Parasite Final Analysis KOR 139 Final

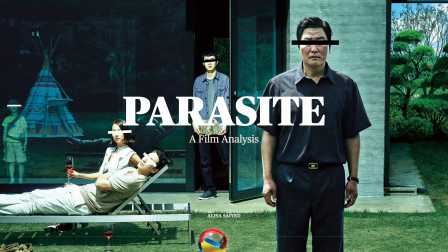0:00 Hello, my name is Aaliyah, and for my final project, I'm going to analyze the themes and the symbolism in Bong Joon-ho's Oscar-winning film Parasite.
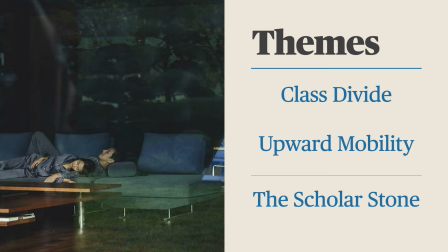0:09 There are three main themes that I'll be discussing and their relevant symbols, as well as how they are portrayed in the film. The first one is class divide, which is a topic that director Bong Joon-ho is known to address in many of his films. Next, I will analyze upward mobility and how it's shown in the film with camera angle and the use of stairs.
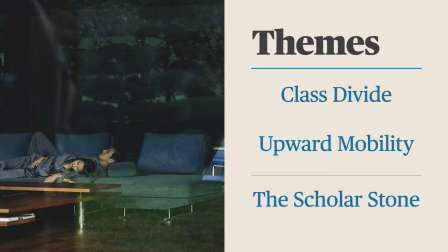0:25 I'll also address the significance of the Scholar's Stone, which was given as a gift to the Kim family.
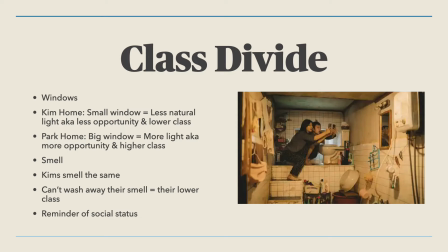0:33 The first symbol of class divide is seen in the first scene of the movie in the Kim family home. It's a small window which shows that the Kims live in this basement home underground and the rest of the world is above them. This in itself is a big indicator of their lower class. The way that they live below the ground level shows how poor they are.
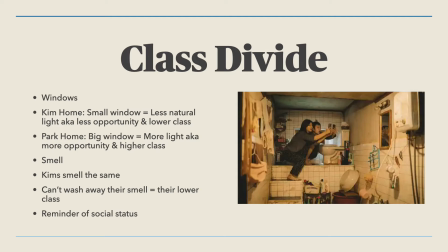0:50 The small window is the only form of natural light they have, and light is representative of opportunity. So their small window shows that the Kims don't really have that much opportunity. In contrast, we see the Park family home, in which there is an entire wall, which is a big window.
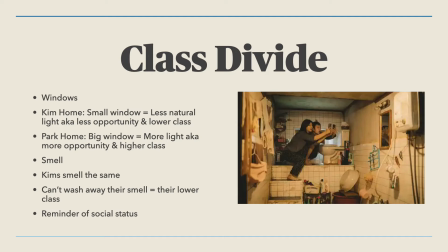1:08 They can even see the sky in their window, which was something that was not really visible from the Kim family's home. The window in the Park home shows how much natural light they get, symbolizing their higher class because they have opportunity, clarity, and success. Another symbol of class divide in the movie is with the sense of smell.
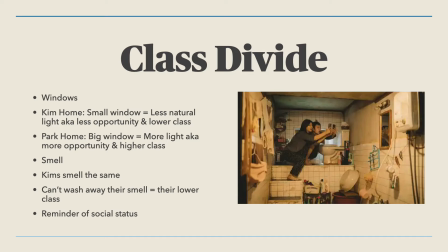1:27 After the Kims have successfully dominated the Park family home with well-paying jobs, the younger son of the Parks notices that the Kims all smell the same. This is the smell of their basement home. The lack of windows or fresh air in their home makes them carry the same scent, which is something that the Parks notice. As the movie progresses, the smell is something that the Kims cannot wash away.
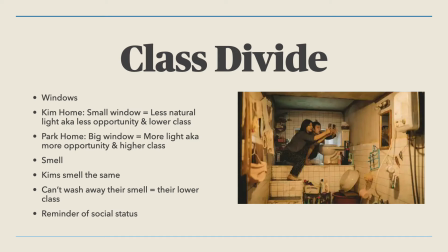1:47 When hiding under the table, the father of the Kim family hears the Parks discussing how they smell the same and that they all smell poor like the stink in the subway. The smell stays on them and does not leave, haunting them like a reminder of the reality of their social status.
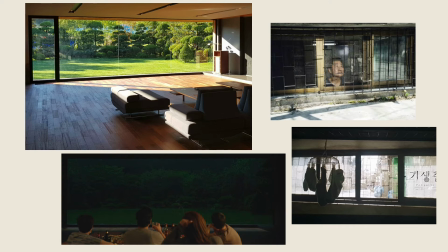2:03 The first picture on the left is a window of the Park family home, and the right shows the small basement window of the Kim family home. It's worth noting that when we first see the different windows in Parasite, there is a play with the light. The bottom right image is the opening scene of the movie, and we see that despite the small window, it is a sunny and bright day.
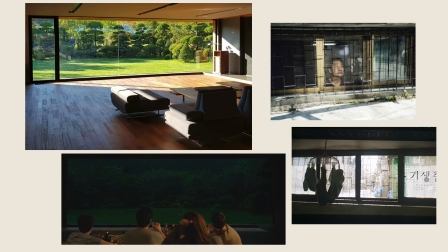2:21 When we first see the Park family home, the window shows a lot of light and nature outside, which symbolizes their wealth and higher class and picture-perfect life. Later in the movie, however, when the Parks go on a trip and the Kims stay at the home, they sit in front of the window, staring out the big window at the dark outside.
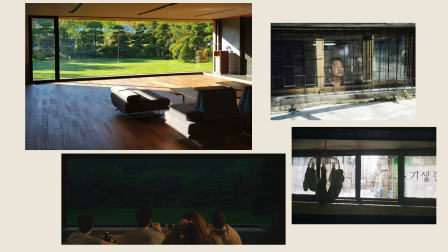2:38 The darkness in this scene, seen in the bottom left photo, is a precedent for the dark turn that the film will take.
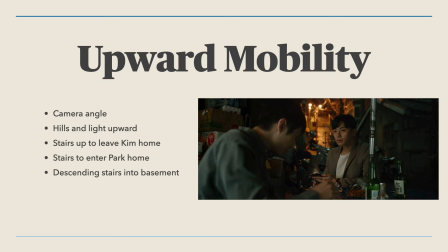2:45 Along the lines of the theme of social class differences, there is the theme of upward mobility as well. It's in the storyline as the Kims con the Parks into getting them all high-paying jobs at their home. From the way that the Parks go from their underground basement home upwards, literally and figuratively, to the Park family home symbolizes the way that they climb up the social ladder.
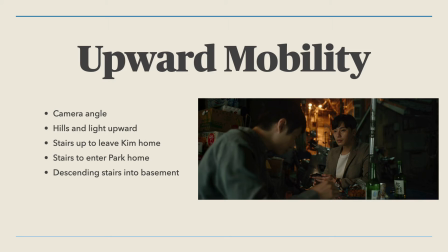3:04 The image on the right is when Kiwoo's friend tells him about the tutoring job, and it's interesting to note that in the background we see a path leading up and light at the end of the path. This is symbolic because it's like marking the start of Kiwoo's journey upward.
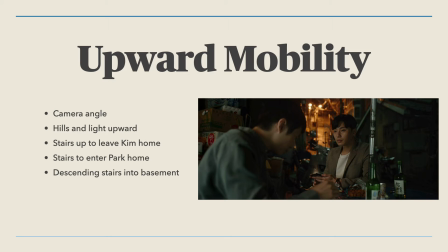3:19 The use of the camera angles in the film are also important because, for example, in this scene, it's facing upwards. In other words, symbolizing the way that Kiwoo will head up from this point of the movie after getting the job. We see that with the use of stairs too. The production design in the film used a lot of stairs to symbolize upward mobility.
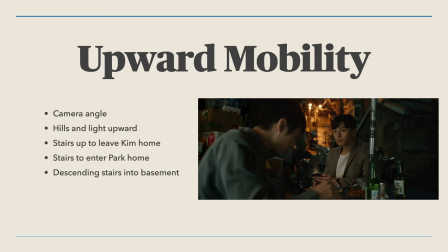3:38 For example, since the Kims live in a basement home, they have to take the stairs to get to ground level. In other words, they climb up from their home of lower class to be in the real world. When Kiwoo goes to the Park family home for the first time, he climbs up the hill and up the stairs into their garden and home.
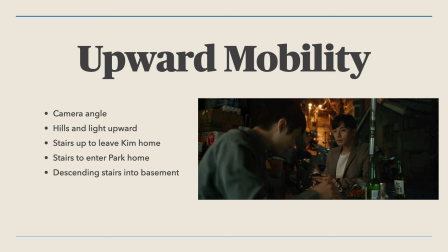3:54 From there, Kiwoo climbs up the stairs of the Park home to tutor their daughter upstairs in her bedroom, which is symbolic because he's at the highest point in the house.